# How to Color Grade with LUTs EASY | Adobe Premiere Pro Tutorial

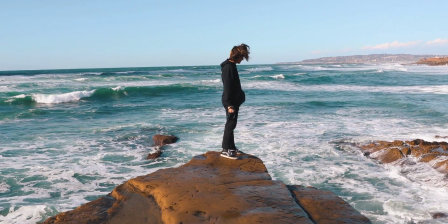[0:00]
Finding your style can be difficult at first, and there's always room to grow.
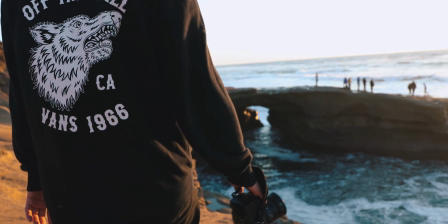[0:08]
Everybody and their mother has a DSLR in their pocket, but how are you gonna stand out?
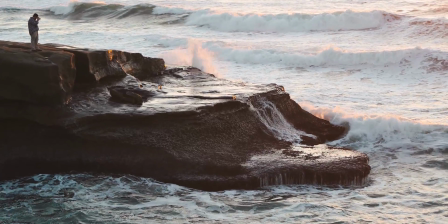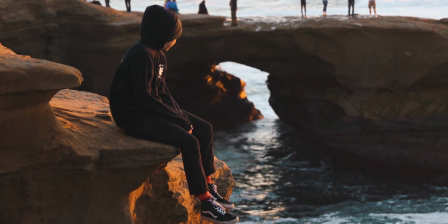[0:21]
In this video, I'm gonna be teaching you all how to color grade with LUTs. How's it going, everybody? Welcome to another episode of Dina's Teaching You Things, and you are learning them. So what is a LUT? LUT stands for lookup table. You probably already know this. It's basically a video preset. So what I'm gonna show you today is how to color grade them and pretty much just basically make it look nice. I know you're busy. I know that you've got a full schedule. You know, you got work, you got school, you got everything. You know, it's life. So let's get through this and boom. And now we're over here. What a crazy world that we live in. So we all saw my intro, and basically what we're gonna do here is deconstruct it and show you how to get the look that I achieved in this video and how to keep it consistent.
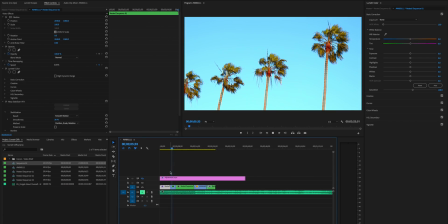[1:06]
Here is the footage without the LUT overlaid on top of it.
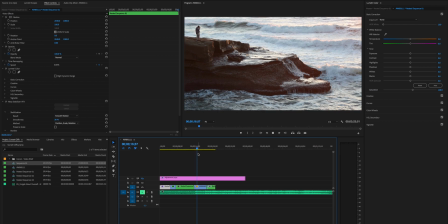[1:13]
So it's choppy because it's not rendered.
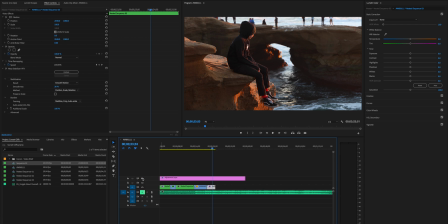[1:19]
But yeah, so as you can tell, it looks good still. I mean, it's Canon. Shout out to Canon. Yeah, good colors. We want to have a consistency, a unity, a style, a flow. So what we're going to do is we're going to apply this LUT. So this is what it's going to look like after.
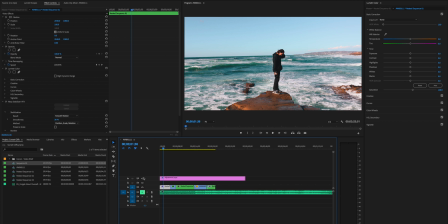[1:36]
Gives it a more film, more gloomy, more moody kind of look to it, especially in the first frame. From going from this to this adds a lot of cinematic qualities, and I'm going to show you guys how to get this look.
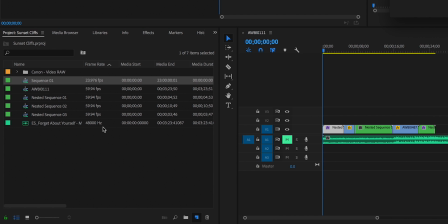[1:50]
So you're gonna take out an adjustment layer, and what the adjustment layer is there for is for you to add color to your footage.
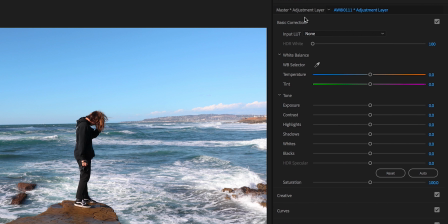[1:58]
So what we're gonna do is we're gonna hop over to Lumetri Color. If it's not already open, you can click on the color tab right here and it'll open up for you.
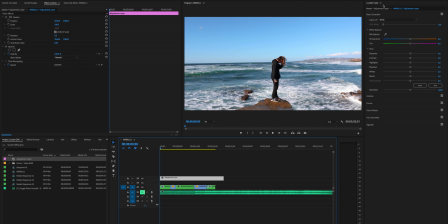[2:06]
All right, what we're gonna do is we're gonna go over to Creative and we're gonna get a look.
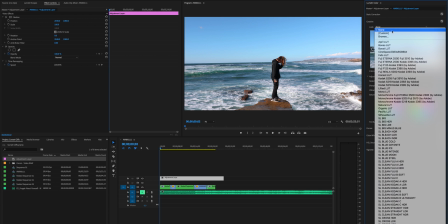[2:10]
So what we're gonna go for in this video was from my LUT package in Lantern Presets. And this one is the Organic LUT. So right away you can see a pretty big jump from that to that.
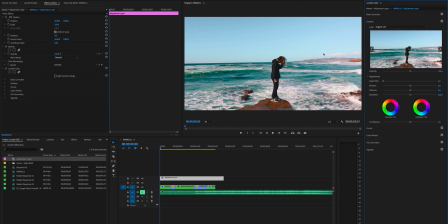[2:24]
You can see there's a lot of difference in the blues, there's a lot of difference in the orange, but it's a little harsh. So to start off, we're gonna tone down that harshness by bringing down the intensity.
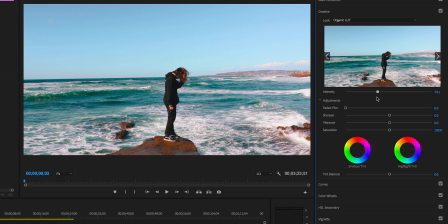[2:36]
I like to bring down the intensity regardless of what I'm doing. I don't ever like to use the full LUT unless the clip is extremely flat and I'm grading from a Sony S-Log.
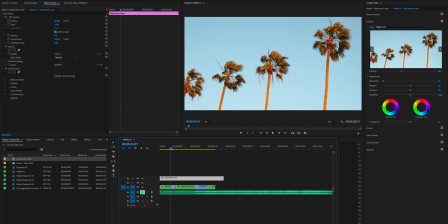[2:50]
So then we're gonna scroll through this and we're gonna see these. So this already, big red flag, is these are way too orange for me.
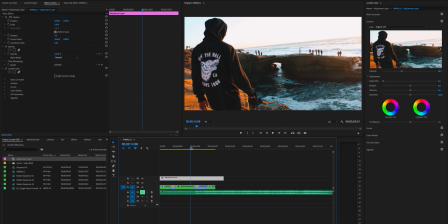[2:58]
This is a little oversaturated for me as well. That looks good.
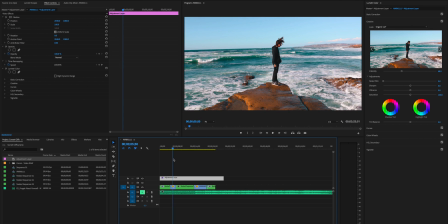[3:06]
And that looks good. So what we're gonna focus on is gonna be these first, or these two clips here.
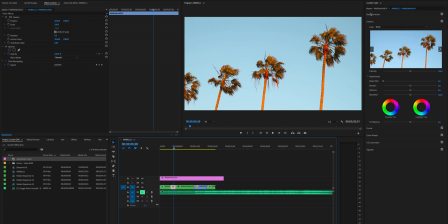[3:12]
So a big thing that when you're color grading is the
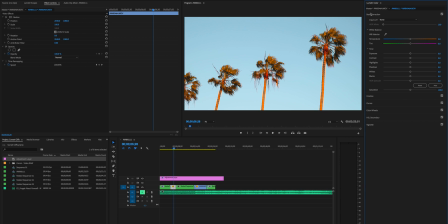[3:18]
LUTs aren't gonna be always the same color temperature or graded to the same color temperature as yours are. So what we're gonna do is we're gonna go over to our basic correction and hop into the temperature panel. Now these are really orange, so what we're gonna do is we're gonna make them a lot more blue.
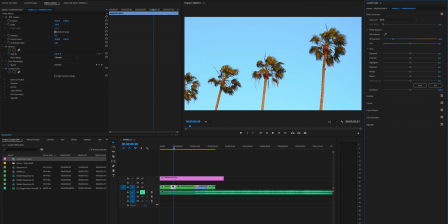[3:34]
And then what that's in turn is gonna do is bring them back to their natural color really that they were shot in. As you can see here, they're a lot more, I don't know what you call that, like light brown. And then we bring it here, is a lot more orange
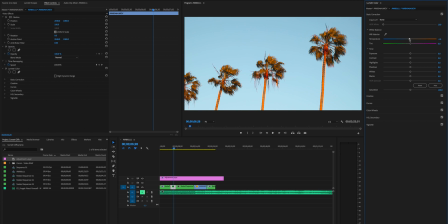[3:50]
compared to that is just way, that's overkill right there. So what we're doing is we're editing on the actual clip themselves,
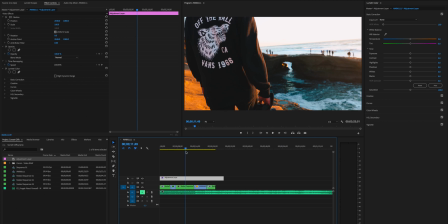[4:00]
but we're not touching the adjustment layer because that's gonna give the edit to the remaining clips here.
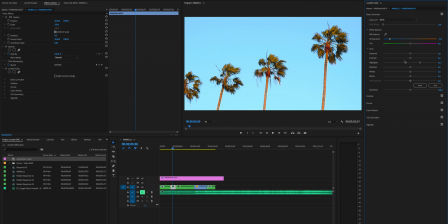[4:05]
So what I'm gonna do now is pretty much just play around with all the basic corrections until I get a look that looks natural to me, but also looks cinematic and cool. So here, I really like the, the teal look in the sky, and this orange complements it a lot, but I just don't want to make it look too fake.
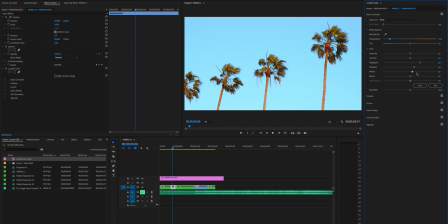[4:28]
So I'm going to bring up the brightness here. Yeah, that looks good. And with this one, there's no skin tones or any people, so I don't really have to worry about contrast and making it look weird,
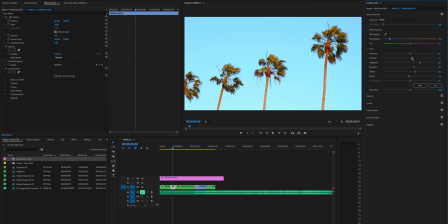[4:44]
so I can actually boost the contrast to give it a little bit more quality in the leaves here. All right, cool, that looks good. Okay, so this clip, actually, yeah, so this is too orange for me.
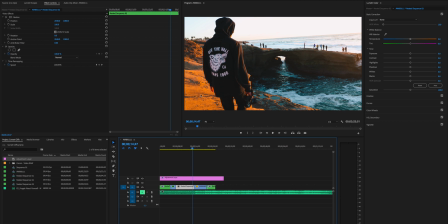[5:00]
I'm not a huge fan of this like crazy James Cameron look. So what I'm gonna do is I'm gonna actually cool this down a little bit. So color grading shouldn't be like this punch in the face. It should be a subtle thing. And you're not really moving all these things crazy.
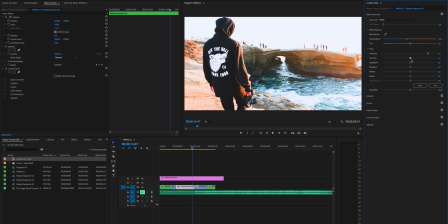[5:15]
Like you're not just like going crazy with the exposure, blowing the contrast out, lowering the highlights to match that, shadows, because it's too dark, whites over here. Sick, looks good, dude.
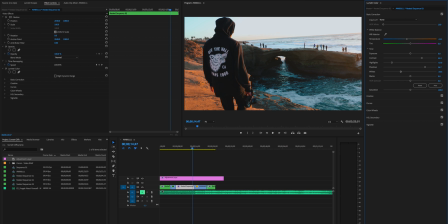[5:27]
No, you're making it subtle. You're not losing any of this information over here, and you're not doing anything that your mom wouldn't approve of. First of all, what I can see is we're losing a little bit of detail over here, but I kind of like this light ray, so I'm just gonna lower the highlights just a little bit so we don't lose the detail in the waves as much.
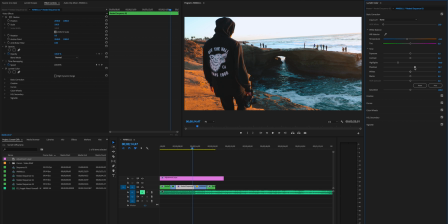[5:47]
We're also gonna bring up the shadows just ever so slightly, just so we get away from this ominous pit kind of look. Keep the whites there. And then what I'm gonna do is I'm gonna bring my saturation down to about 90.
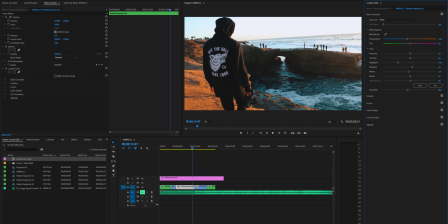[6:02]
So we're not getting this crazy blown out orange look over here. We're getting a more subtle kind of look here. Okay, so as you can tell, the only thing that really changed dramatically was the highlights over here. And I was trying to save this detail and all these people. Everybody looks good. I'm okay, I'm happy. Now let's watch that through.
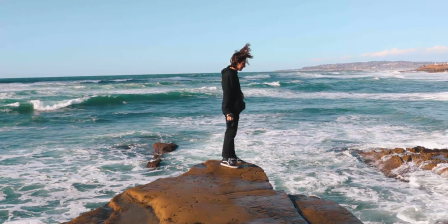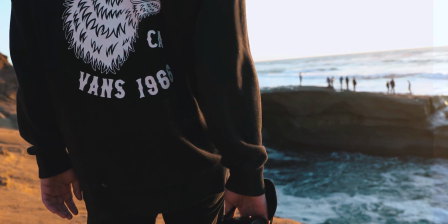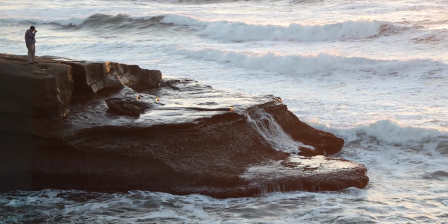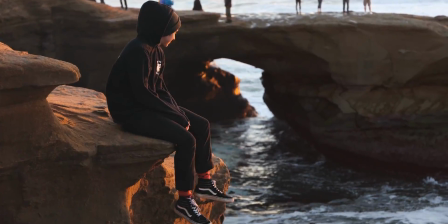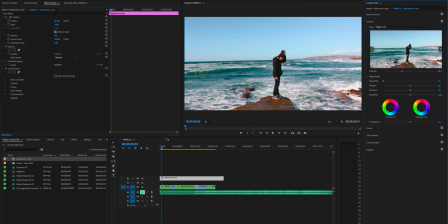[6:48]
LUTs can definitely be a powerful tool, and if you know which one that you like and how to tweak it immediately, like, oh,
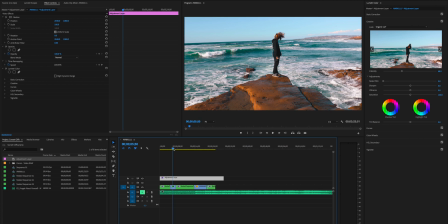[6:54]
I like, for this example, organic at 70 intensity, you can pretty much just flap that on.
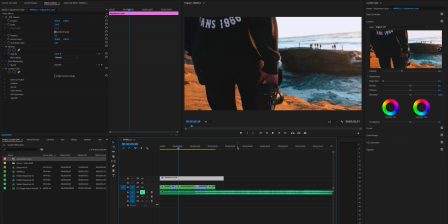[7:02]
You can just slap that LUT on, 70, go through all your footage, do a little bit of correction, and then you're like, cool, this one matches my skin tones.
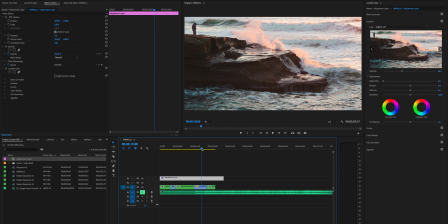[7:09]
I really like how this one looks. It's perfect for a sunset beach kind of day. So it's really getting to know the LUTs and really making good friends with them. I'm really personifying LUTs here. They're not people, LUTs are not people. Don't get any wrong ideas, LUTs aren't people. So this is basically it. This didn't take long at all. And as you can see, grading with LUTs speeds up your workflow immensely. So instead of me trying to figure out how to get the orange and teal kind of look, I just throw on the LUT and then I've already got it. So it's pretty cool. I just wanted to say thank you guys so much for watching this video. If you enjoyed this video, please leave a like, please subscribe and leave a comment. Also, we are announcing the winners to the LUTs. Your names will be listed below in the comments. Woo, exciting. Congratulations to everybody who won, everybody who participated. Thank you guys so much for the love and support. And as always, have a great rest of your day and keep killing it out there.